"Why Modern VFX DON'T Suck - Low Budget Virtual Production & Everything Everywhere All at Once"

What's going on, guys? Sam here for Balanced Entertainment, and today I've got another installment in my series on modern VFX, and if you haven't seen the previous two episodes, be sure to check them out at the link below. So I've spent a good portion of this series kind of sounding like an old man, criticizing all the new movies coming out, and talking about the, good old days when VFX were better. But as I said at the end of the last video, I now want to talk about the other side of the coin.
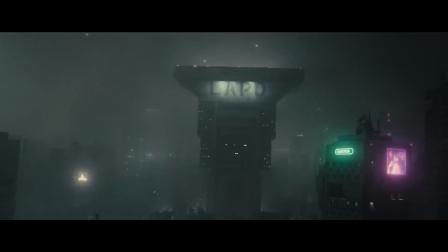So in this episode, I want to focus on modern filmmakers and films that use VFX extremely well and maximize the
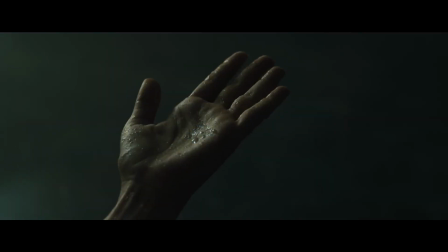technology they have available to them in order to create something unique and visually compelling while also maintaining realism. So the first example I'd like to talk about is Everything Everywhere All at Once.
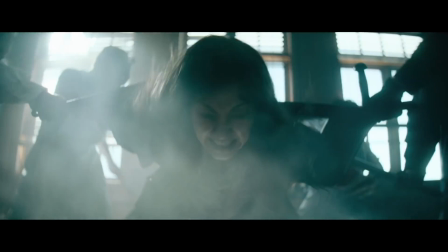Now, this film was pretty low budget for its scope and scale, and the VFX team and the directors had some really interesting ideas to bring their visions to life.
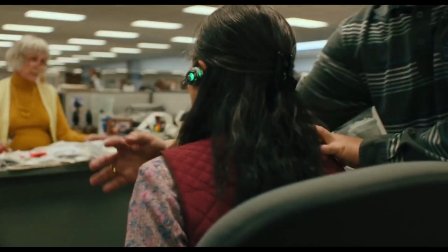So take the multiverse jumping shots, for example. Some of these shots were actually done with entirely practical effects.
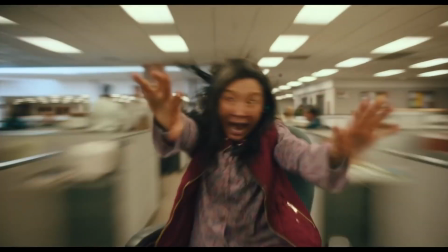So the shot of the main character flying backwards in her office chair was done by putting her in a wheelbarrow or something that could move easily,
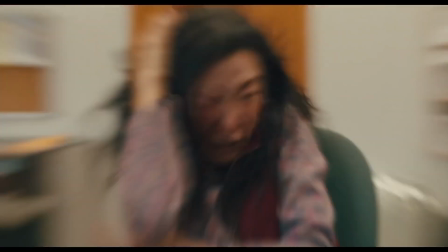turning the camera's shutter speed and frame rate way down, and pushing her backwards on the wheelbarrow.
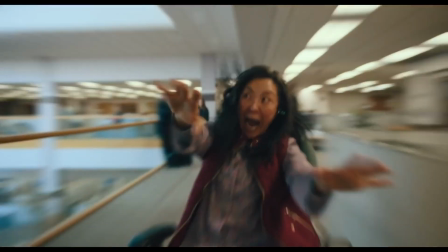Some wind was then added via a leaf blower behind her, and the actress was told to act in slow motion so that it would appear the movement was happening at a normal speed.
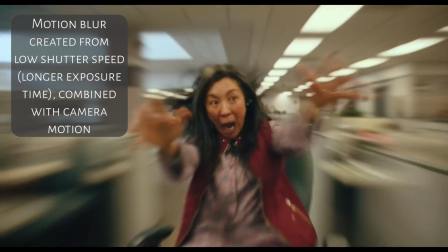When the frames were played back at 24 frames per second, because they took fewer frames and had longer exposure times,
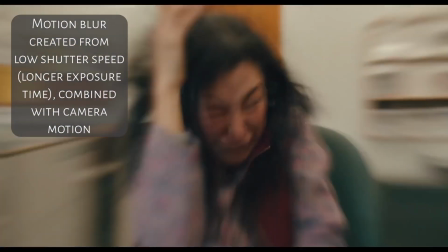the resulting shot had the proper amount of motion blur and is sped up. This creates a much more convincing shot, and since she is actually in the real environment, the lighting on her face and body is totally accurate.
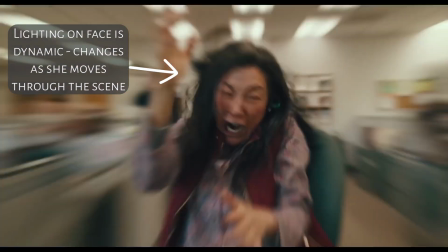So this is one example of how you can use your knowledge of cameras in creative ways to get very interesting looking and convincing shots that make people scratch their heads and wonder, how did they do that? A great resource for ideas like this is old movies. Remember when movies used to use rear projection for car shots?
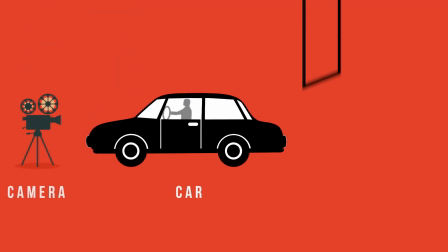This was the technique where they would take footage of a road from different angles and project it on screens
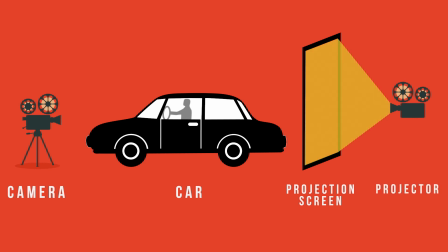behind a car inside of a studio to give the appearance of the actors driving.
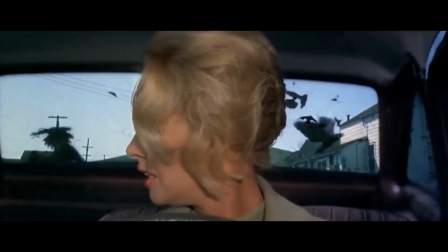Well, that old technique is actually coming back, but as technology often does, it's coming back in a different way. What I'm referring to is virtual production. So many of you may have heard of virtual production because of the popular Disney show The Mandalorian or The Jungle Book,
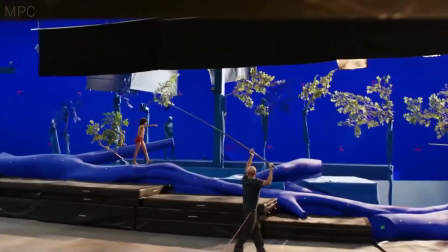which was also created by the same person, Jon Favreau. And these projects were kind of some of the pioneers of this technique.
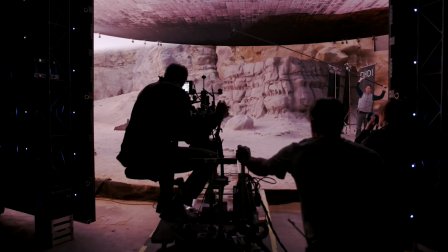So what is virtual production? Well, essentially virtual production is a way of doing your VFX in camera.
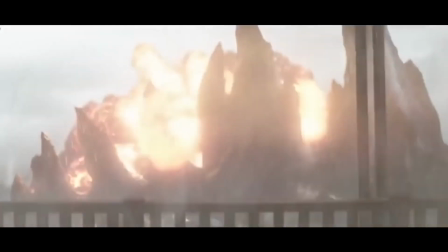So instead of shooting on a green screen and then compositing your environment and other assets into your shot after the fact,
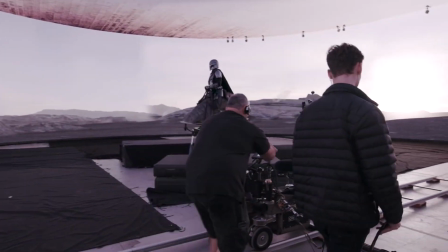the idea behind virtual production is to get it all done in camera and have to add minimal VFX in post.
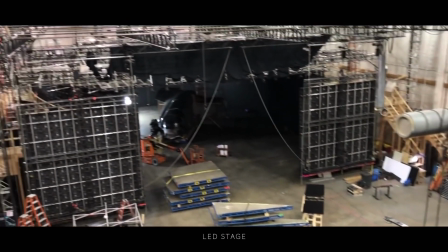So how it works is, first there's a wall or room of modular LED panels set up called an LED volume.
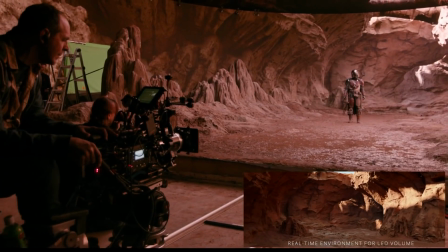This can range from a single wall or screen to a full-on giant room with 360-degree LED walls and even a ceiling.
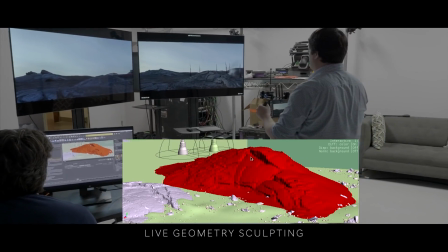There's a system of trackers set up around the studio and one set up on the camera.
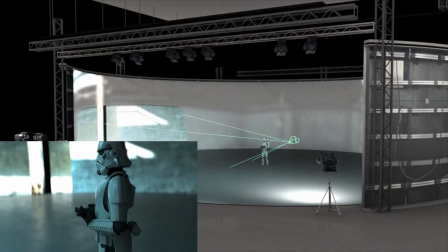These trackers are calibrated to the space, and then they're able to track the position and motion of the camera within the studio at all times. A computer system is then hooked up to the LED volume, which is also connected to the camera position trackers.
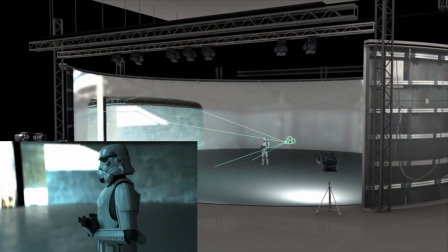The tracking data is fed from the trackers into the computer and then into a real-time 3D environment generator.
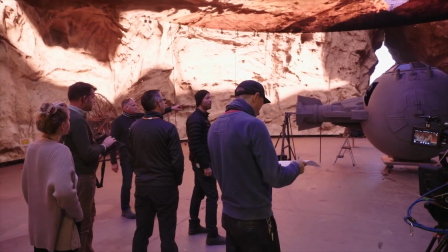In many cases, this is a game engine called Unreal Engine. Game engines are optimal for use in situations like these because you can render scenes in real time, which I'll explain the importance of in a moment.
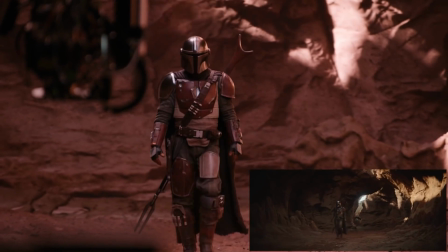So with the tracking data being inputted into the 3D environment, a 3D virtual camera is then created,
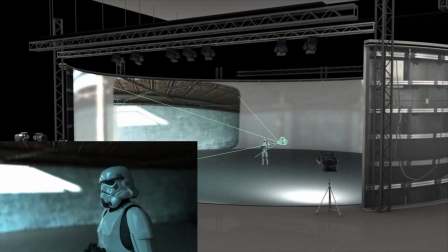which now moves within the 3D environment exactly as your real camera moves.
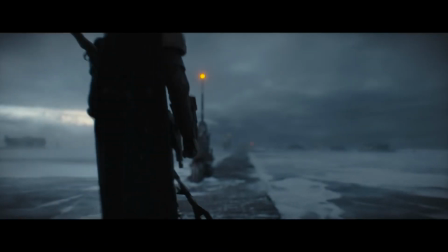When the focal length, sensor size, and other specs are inputted into the 3D virtual camera to match the real camera you're using,
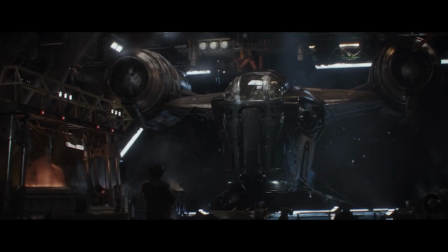you can now move the camera anywhere within the LED volume, and the system can track and project the proper environment on the screens around you.